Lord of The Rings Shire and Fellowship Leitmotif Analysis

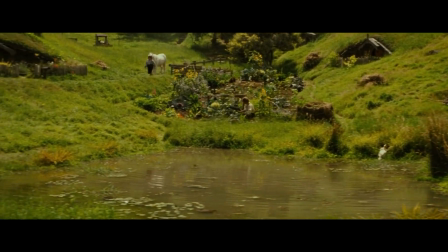4:07 Middle-earth being, after all, full of strange creatures beyond count, hobbits must seem of little importance,
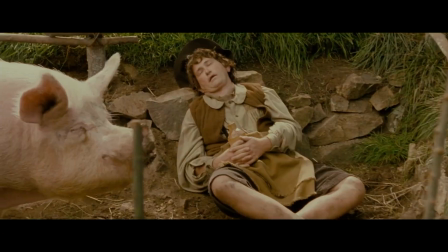4:15 being neither renowned as great warriors, nor counted among the very wise.
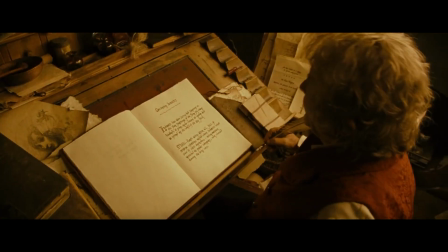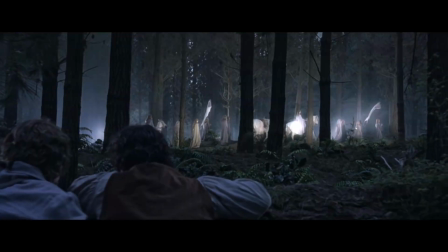4:29 Madeline Haddad writes that, quote, as long as the original motif is clearly identified,
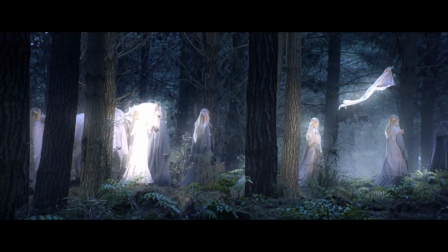4:35 the subsequent appearances are able to easily recall the thematic context in which the leitmotif was first heard,
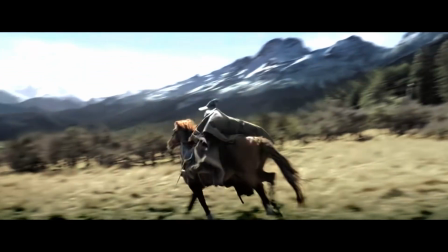4:42 and thereby extrapolate on it with new information.
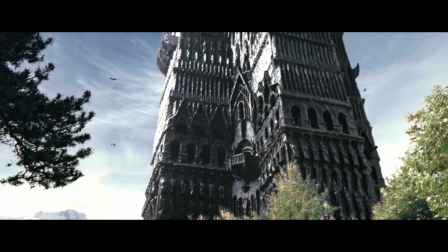4:48 After leaving the Shire, whenever its motif is heard, it is when something in relation to the Shire is brought up.
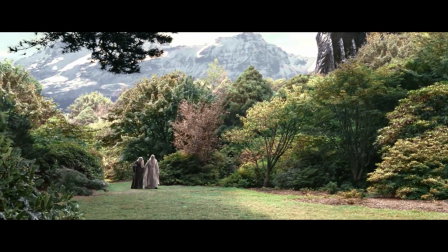4:54 The first time it plays after leaving is when Frodo reunites with Bilbo in Rivendell.
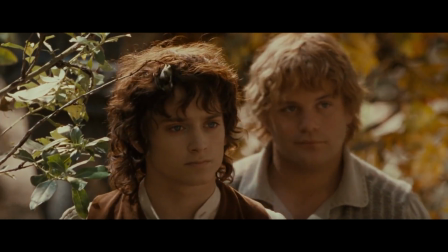5:00 Vincent Rohn points out that here it has an almost hymn-like setting, meaning the way the music is organized. The motif here does not have as complicated rhythms as it had previously,
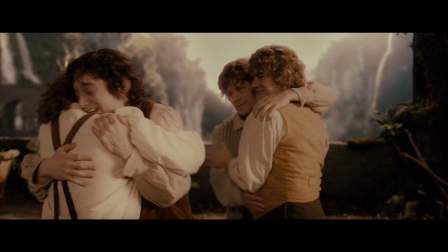5:12 allowing for a more solemn feeling for the relief Frodo feels upon seeing his uncle.
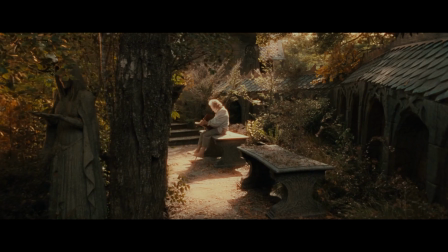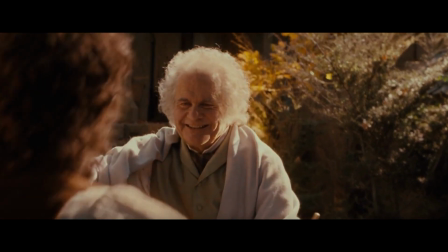5:24 Bilbo! Hello, Frodo, my lad. Bilbo! Oh.
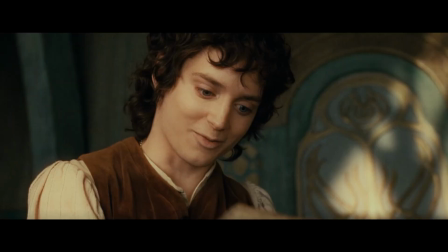5:34 The theme continues to be heard throughout the trilogy, often in a bittersweet setting.
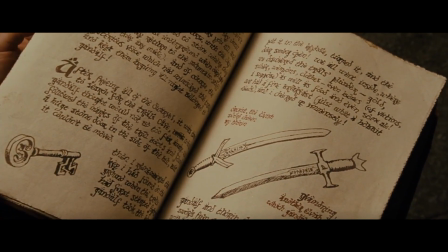5:39 The hobbits think back to the Shire with longing, and the wistful sound of the motif helps the viewers to recall to the setting with a similar longing,
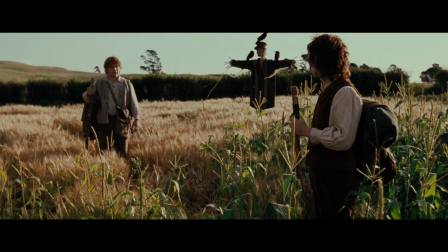5:48 allowing for sympathy with the hobbits. The second major theme of the trilogy is that of the Fellowship.
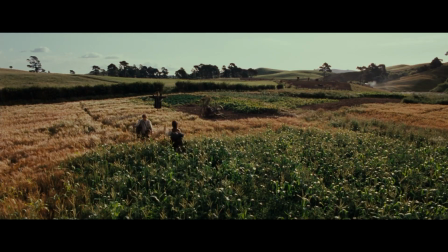5:56 The Fellowship theme has this almost bombastic feeling, and gives the listener a sense of triumph.
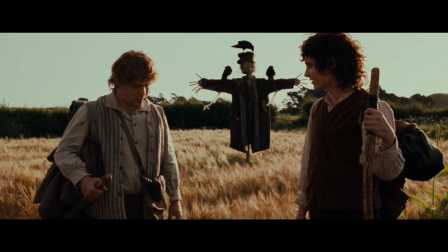6:02 Before reaching Rivendell, the motif plays a few times, but it is fragmented, as the Fellowship has not yet fully assembled.
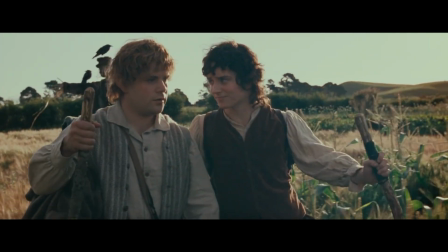6:10 Remember what Bilbo used to say? It's a dangerous business.
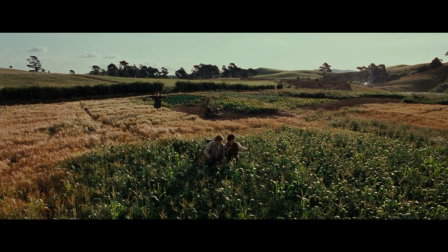6:14 Frodo, going out your door, you step onto the road, and if you don't keep your feet,
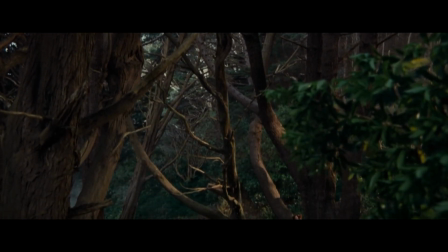6:20 there's no knowing where you might be swept off to.
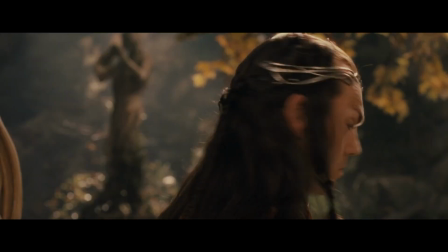6:26 The first time the full setting of the theme is heard is when Elrond names the 9 companions the Fellowship of the Ring,
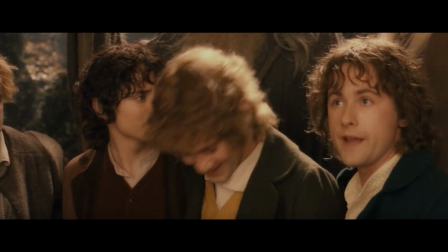6:33 building an immediate association between the motif and our heroes.
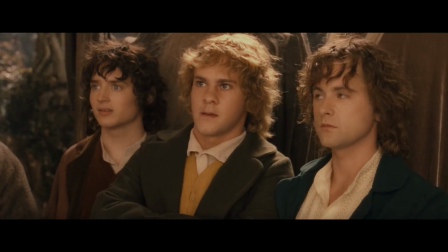6:37 On this sort of mission, quest, thing.
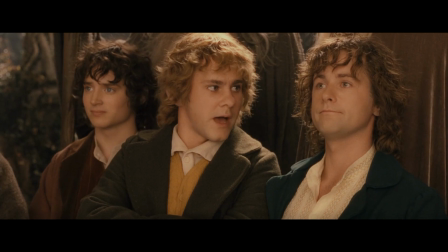6:44 Well, that rules you out, Nick.
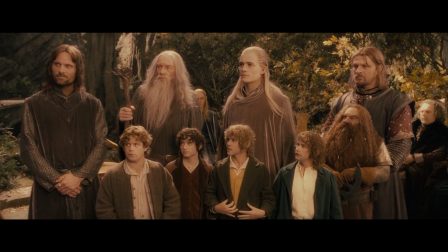6:49 9 companions. So be it. You shall be the Fellowship of the Ring.
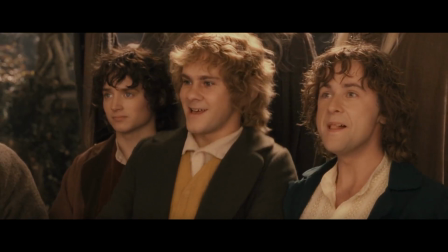6:58 Right. Where are we going?
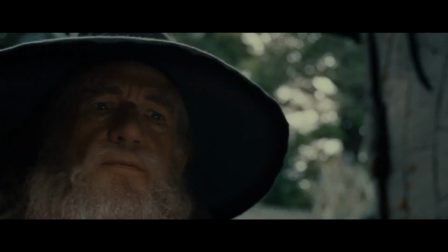7:05 When the companions leave Rivendell, we hear the Shire motif play almost timidly, and over low notes that don't quite match up harmonically,
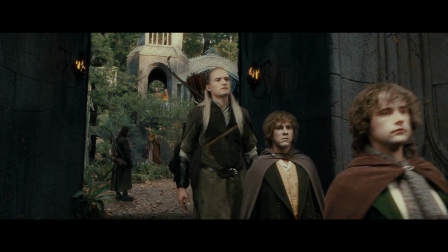7:14 signifying the hobbits' unsureness of setting out on their grand quest.
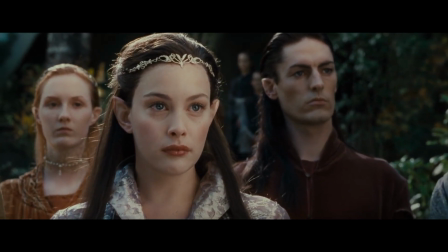7:18 The motif, however, is quickly followed by the Fellowship's theme, and an even grander version than what was heard at the Council of Elrond. It is showing that even though they are leaving home, they go with a strong party and are ready to face the challenges ahead.